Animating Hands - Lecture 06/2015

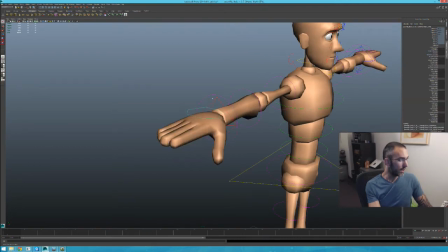1363s
So in general, what I like to do when a character is in a walk cycle,
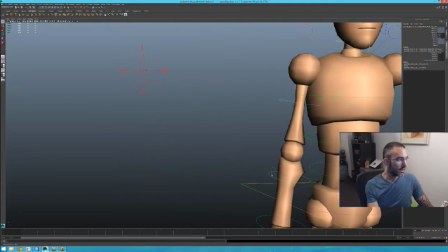1371s
what I like to do is I like to have a little bit of cup, a little bit of grip,
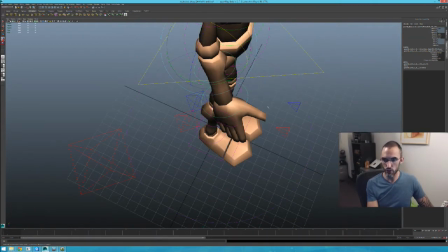1378s
and I like the thumb kind of straight across their hand.
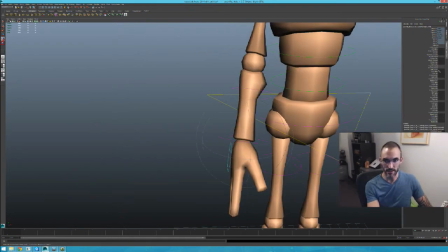1383s
So this is kind of a relaxed hand as I see it. A little bit of grip, a little bit of cup.
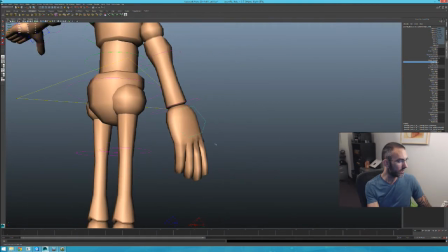1392s
Cup means that the pinky and ring finger are a little bit more inward and it's actually,
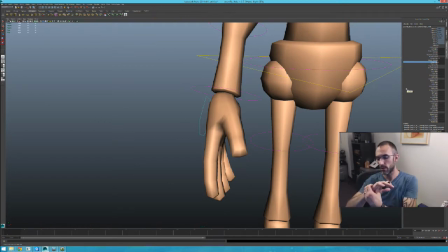1401s
these are your tarsals, sorry your carpals, tarsals are your foot. These are your carpals, okay, the long bones that go to your fingers, okay.
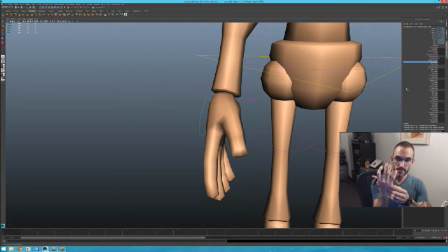1419s
And these are a lot, because your fingers get stronger as you go, the carpals are a lot stiffer. the closer you get over here.
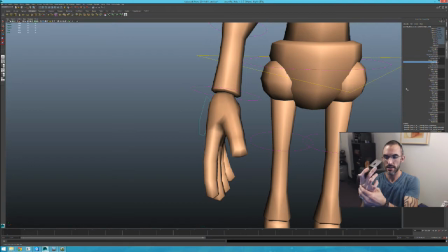1437s
They're connected to a lot more meat and they don't move in relation to each other as much. But over here by the pinky, this bone from here to here actually has, as you can see, actually has a lot of movement. So that's why in general,
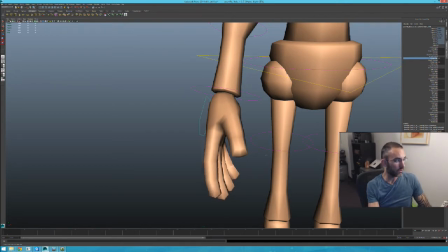1456s
a little bit of cup is recommended almost in all hand animation,
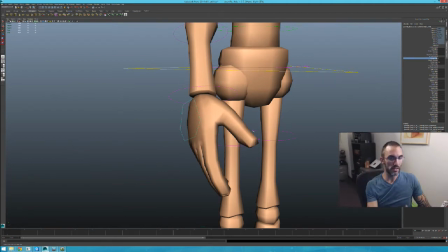1464s
all right? You're probably going to be seeing those, that pinky and ring finger tucked in a little bit more.
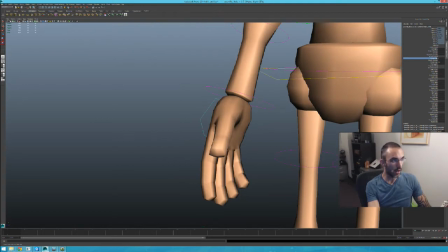1472s
And then I like to get the thumb, but I don't like thumb, I don't like to use thumb grip for this, all right?
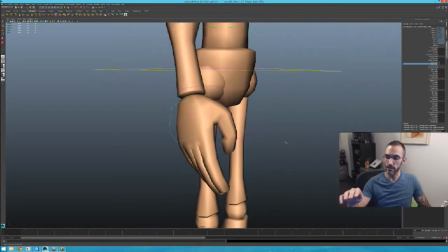1479s
I like the thumb actually relatively straight. I find that that is more accurate to the relaxation. Now, remember, I'm not talking about posing here. I'm kind of talking more about just like physiology.
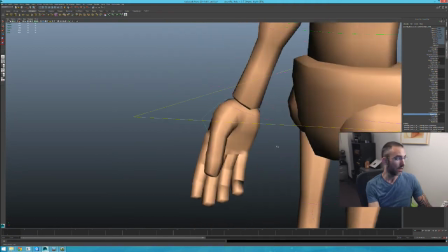1495s
Okay. And then my thumbs bend backwards. My thumbs just naturally bend backwards pretty far.
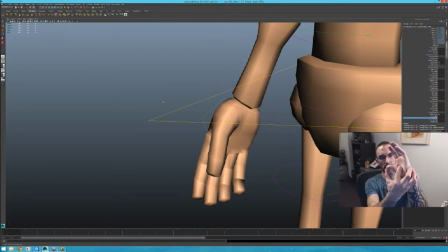1510s
So, and like I can bend them and like it just physically stops. It doesn't hurt. It just like doesn't go any further. so I'm not sure what this is but my thumbs bend pretty far back but anyway so oh and
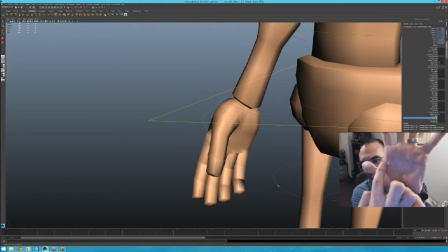1526s
also I only have one line most people have two lines both my hands only have one line and so when I was when I used to draw hands as a little kid I would draw the hand and then I would draw the line across and then the
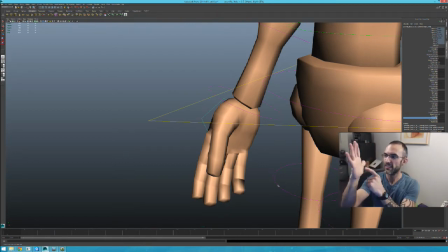1542s
little curve line for the thumb that just goes down here. And my art teachers would always say, like, no, there's a line. This one goes up. This one goes up like this, and this one goes down. I'm like, no, they don't. Look. And so I've got straight lines, one line all the way across.
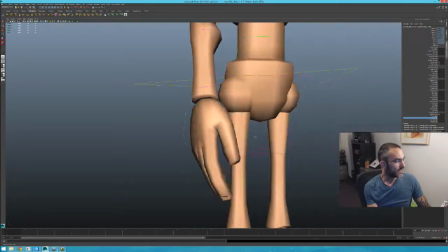1562s
Isn't that weird? I've got weird hands. Kenny Roy is a freak. All right. Anyway, so just because it's a little bit of personal preference I like,
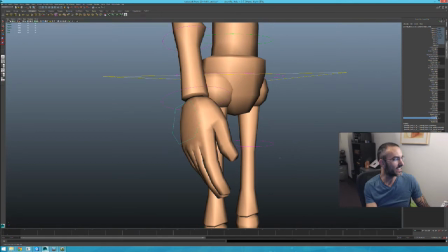1571s
to make the tip of the thumb bend just a little bit backwards like that.
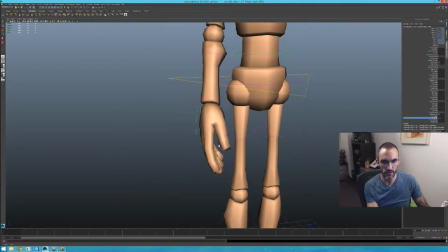1577s
Okay, and now there's a little bit too much air in here, so I'm just going to bring it in a little bit.
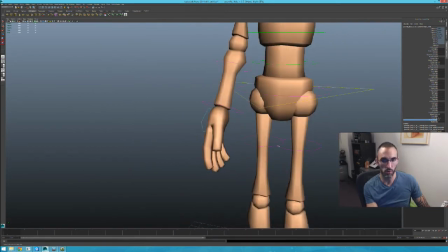1586s
There we go. So that's what I would say is a good starting point for a relaxed hand on something like a walk cycle.